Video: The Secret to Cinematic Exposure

How to get the cinematic contrast. Hello everybody, my name is Marco Bagnoli, I'm a cinematographer. You probably have often the problem with your footage that you're looking at it and thinking about, why is it not that contrasty? I want to add more contrast, but when I add contrast in post, it looks fake, it doesn't look natural. In this video, I'm going to demonstrate to you several lighting techniques, how you can enhance the contrast on your image without making it look fake.
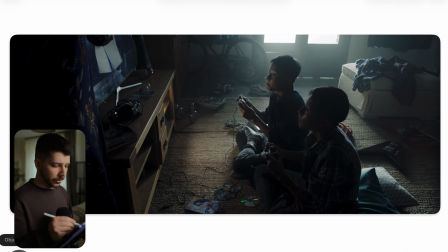24s
So this is the first shot we're looking at, and the first thing you notice is deep black shadows. Nice highlight, nice dynamic range. Everything just looks good and cinematic, how we like it. But how we create a shot like this? First things first is choose your angle. We will step into the room thinking about, okay, this is our master shot.
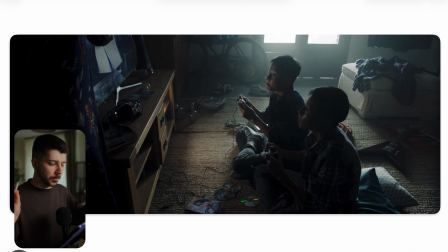43s
We always start with the widest and most prominent shot. In this scenario, this is this shot. We're in this little bit more higher angle, tilt a little bit down. So what do we have in the frame? We have this window in the frame, we have this TV, and that's it. On light sources. Always look for light sources.
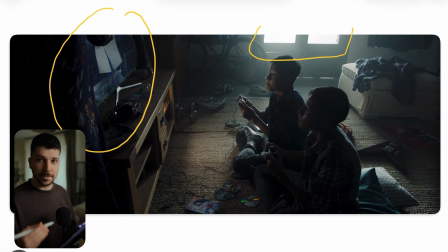62s
Also, don't put your actors in the frame when you start lighting and do your compositing, because they don't matter at the beginning. They're the most important thing, but you just put them for the feel 1 second and then get them out,
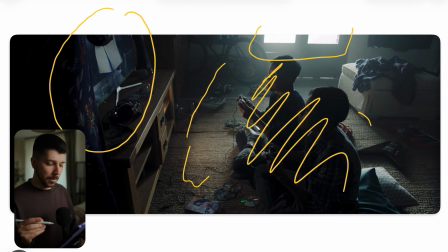77s
because to light everything else is more important at the beginning. So imagine them not being there. So I want this feeling in this room, they're playing on their console. Can we look what console it is? No, we cannot. And I want now this deep dark feeling.
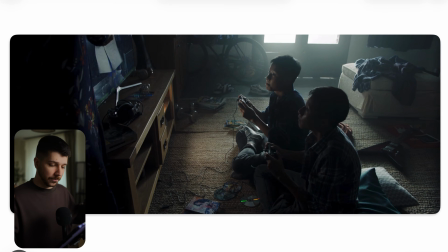94s
So I want a big light source from outside so that we get this contrast. We have this window. This is the only place where light can come from, or from this TV. But this TV would not be bright enough, gives us the feeling,
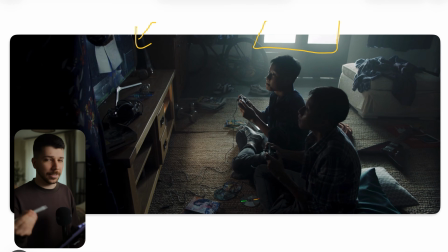110s
because when we want this hard backlight and feeling from the TV has to be very, very bright, and there's not such a bright TV, and it will destroy the look. So we choose our key light, our main light is coming from here.
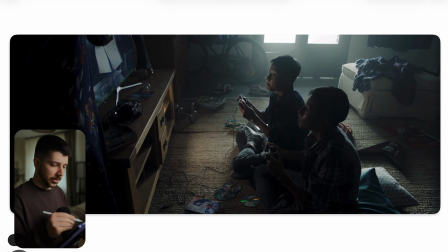124s
Now you have different versions how you can do it. First thing, green screen. Do I want to see outside? Do I want to replace something when we go for close-up and see outside? If we don't do green screen. Other part is we put half silk, good gloss, everything that you like,
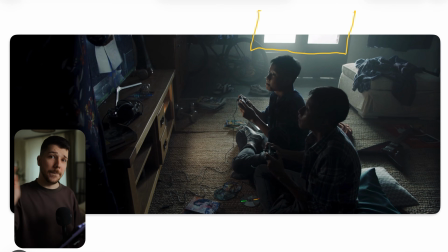140s
or full, and we just blast lights in it and let it clip. You don't have to keep every single detail in your dynamic range. It's not important. When you want to make the feeling that something strong and aggressive light is coming from outside, just do it.
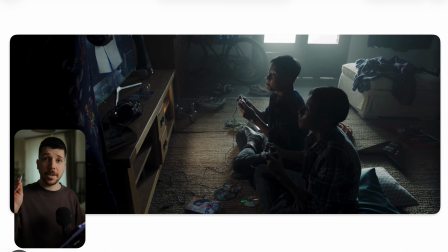155s
Let it clip. So sometimes clipping is a feeling. When you're outside looking at the sun, you don't try to keep the dynamic range in the sun. No, the sun is a very, very bright and aggressive light source. And when you want to make the audience feel it, so you have to make it clip. And that's what they've done here. So you can choose whatever light you want.
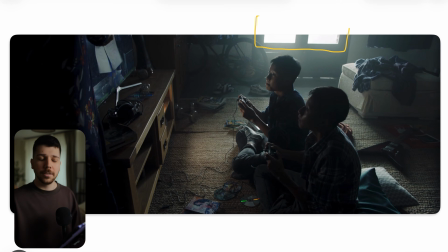173s
Most important part is just that you have your diffusion and then just blast your 600D sky panels, what you want, just into the room, so that we get this nice texture and ambient from this side. Now that we have a light direction, put our actors in. First thing we probably notice is that they're pretty backlit.
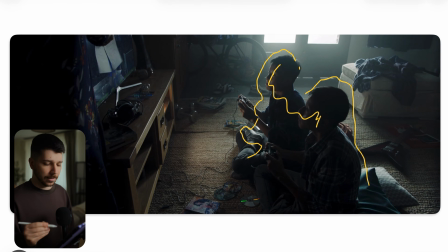193s
We just have a silhouette of them, and their faces and other side of the much brighter or than a silhouette.
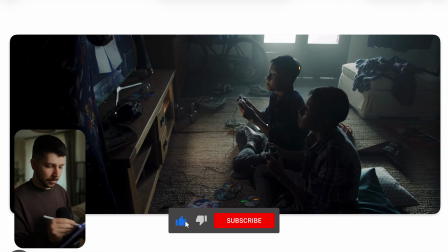200s
It depends actually from the color and the distance from this wall here. When they're very close to a white wall, this light would bounce like crazy back into a room and everything would look flat.
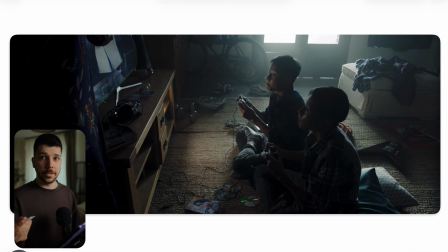212s
So how do we counter it? It's actually pretty easy. Several times before, just black out the whole other side of the room and also a little bit of this side. So every section of the room that you don't see, black it out so you can create more light control.
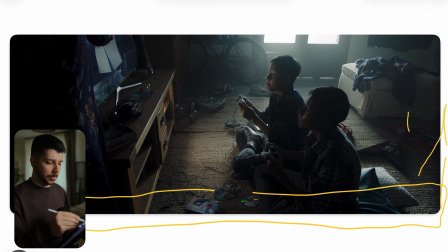228s
This light is not bouncing back everywhere, and we keep that what our plan is, that the light is coming only from here. Goal is achieved. So what do we do now when we think it's a bit too contrasty? We go for a fill light. Now we know, okay, the other light source is the TV.
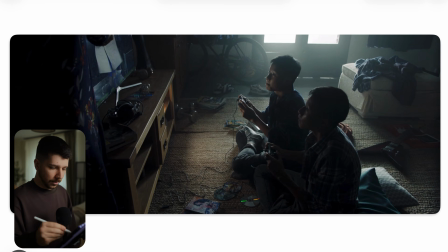245s
So there is nothing wrong to add somewhere here a light, Nastera or a light mat or something like this, and just blast it into the scenery so that it gets a little bit more wrap around the face. But what's interesting, if you look very closely at his face, the light is actually coming from under him.
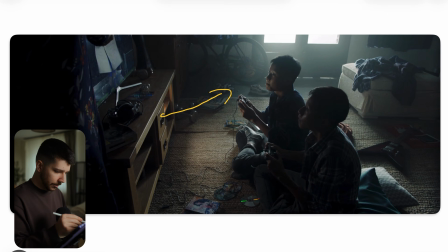265s
So it could be possible that they put here a light inside that is giving him the key, but this light looks very warm and is very neutral on his face, so it shouldn't be that. Other possibility is they used the ground as the bones, and this is actually what is giving the key light.
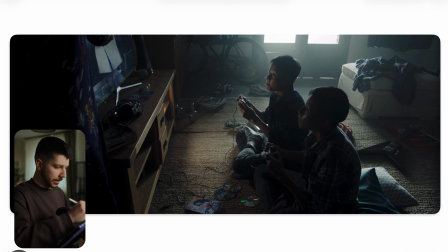282s
But what I would do, like I said before, is we put a light mat or something like this just out of frame in the area of the TV. Just put a little bit of key on their faces so that they're just not a black silhouette, where we want to see emotions, we want to see the expressions while gaming. So a fill light is very important.
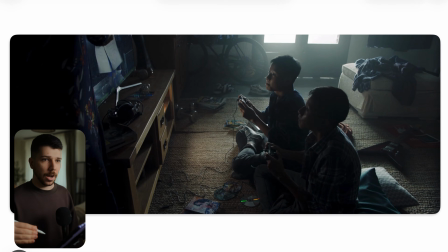300s
Cinematic look doesn't mean, okay, hard contrast, we don't see nothing, everything is silhouetted. No, you have to get a taste of when and where you want your contrast ratios to be this or this. Then to add everything up, it's a moody scene. It should feel a little bit more retro.
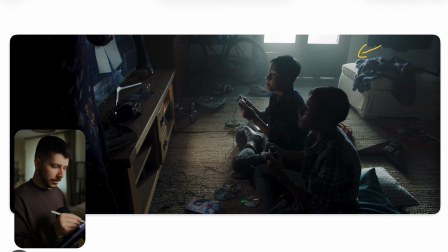318s
We put a little bit haze in the background. This lifts the shadows in the background. And most important thing, I tell you this very often, just don't haze the whole room. Only haze the part of the image where you want to enhance or lift up the shadows. So just put it here in the background, just a few, and it's done.
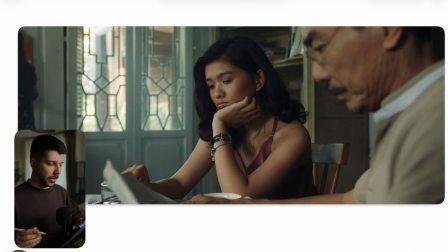338s
Then you get this nice look from this image. So this is practically the same scene from the same commercial, but a bit more lighter.
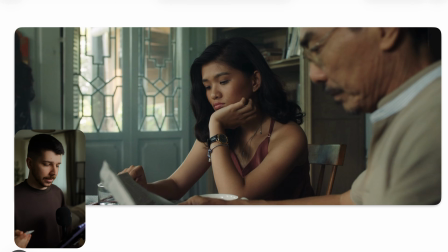346s
It's the day scene from it. How do we work a scene like this? Watch where are the light sources. Now we have these windows are across the room. They go around here. So we know, okay, this is where the light has to come from to get a nice natural look.
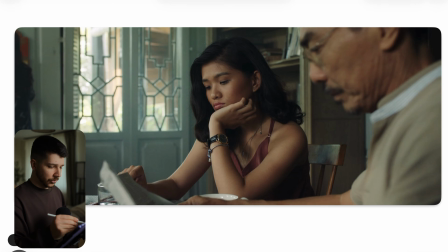361s
But the difference now is the fill ratios. She is a lot brighter. The background is a lot brighter. How do we achieve a look like this, but still getting nice contrast? For now, I would expose for here outside. This is a moment where you try to keep the textures outside because it looks interesting.
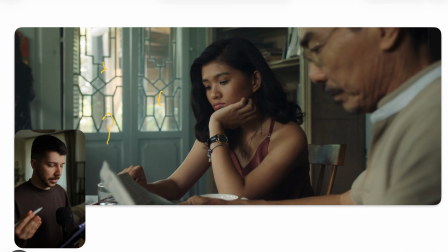380s
It helps the story. Maybe we go outside later, so you foreshadow a little bit. But when you expose for outdoor, the whole room gets darker. So you have to bring ambience back into the room. There are different ways where you can do it.
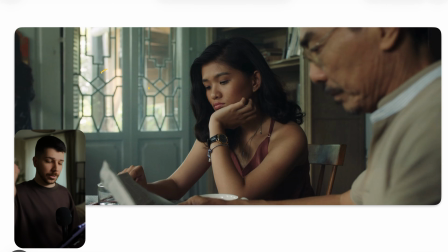394s
The classic way is just put a light inside and blast it into the ceiling so that the whole room gets a nice even ambience. The other technique is put a strong light outside the windows and blast it into the room so that we get a bit of bounce and the whole room gets brighter.
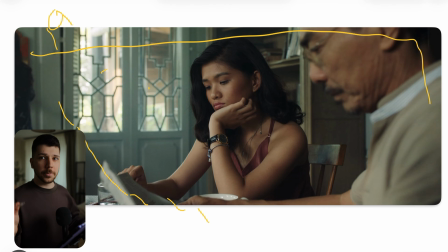413s
So it depends on your possibility, on the space you have. But then we have to create ambience in a room like this, and we want a more soft, a more daylight look. You have to get really soft light. If you close at her, we have nice soft wrap around her.
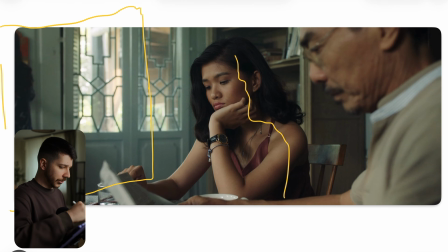428s
What I would do in a scenario like this, I would put your biggest diffusion as you have in half, 6x6, 8x8. This is something that fits into the room. And then put something like an Godox 600B behind it and blast it onto her.
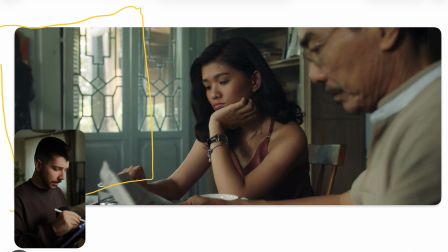444s
And maybe put, when you're going for the close-up, another frost frame just before her face. And we have a double diffusion. And then through this triple diffusion, because we have light dome, then the silk, then the frost frame, we get this nice wrap around her, because the light should also feel like the window.
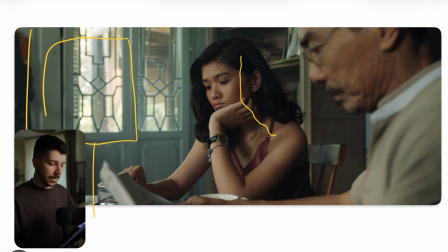462s
So you need a source that is equally the size, otherwise it looks really lit. Then the only thing they had to do is put some floppy here across her face, a bit above her, to get this nice contrast on her side so that the shot doesn't look flat at all.
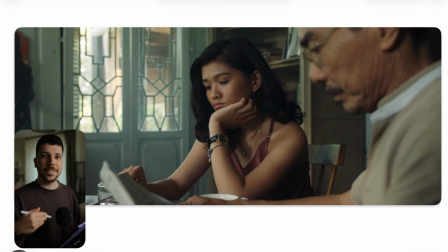478s
When you're shooting a scene and you have the feeling that your image feels lit, it's most of the time the size of your light source, because you have always to emulate the somehow real feeling of the rule, otherwise it will feel lit.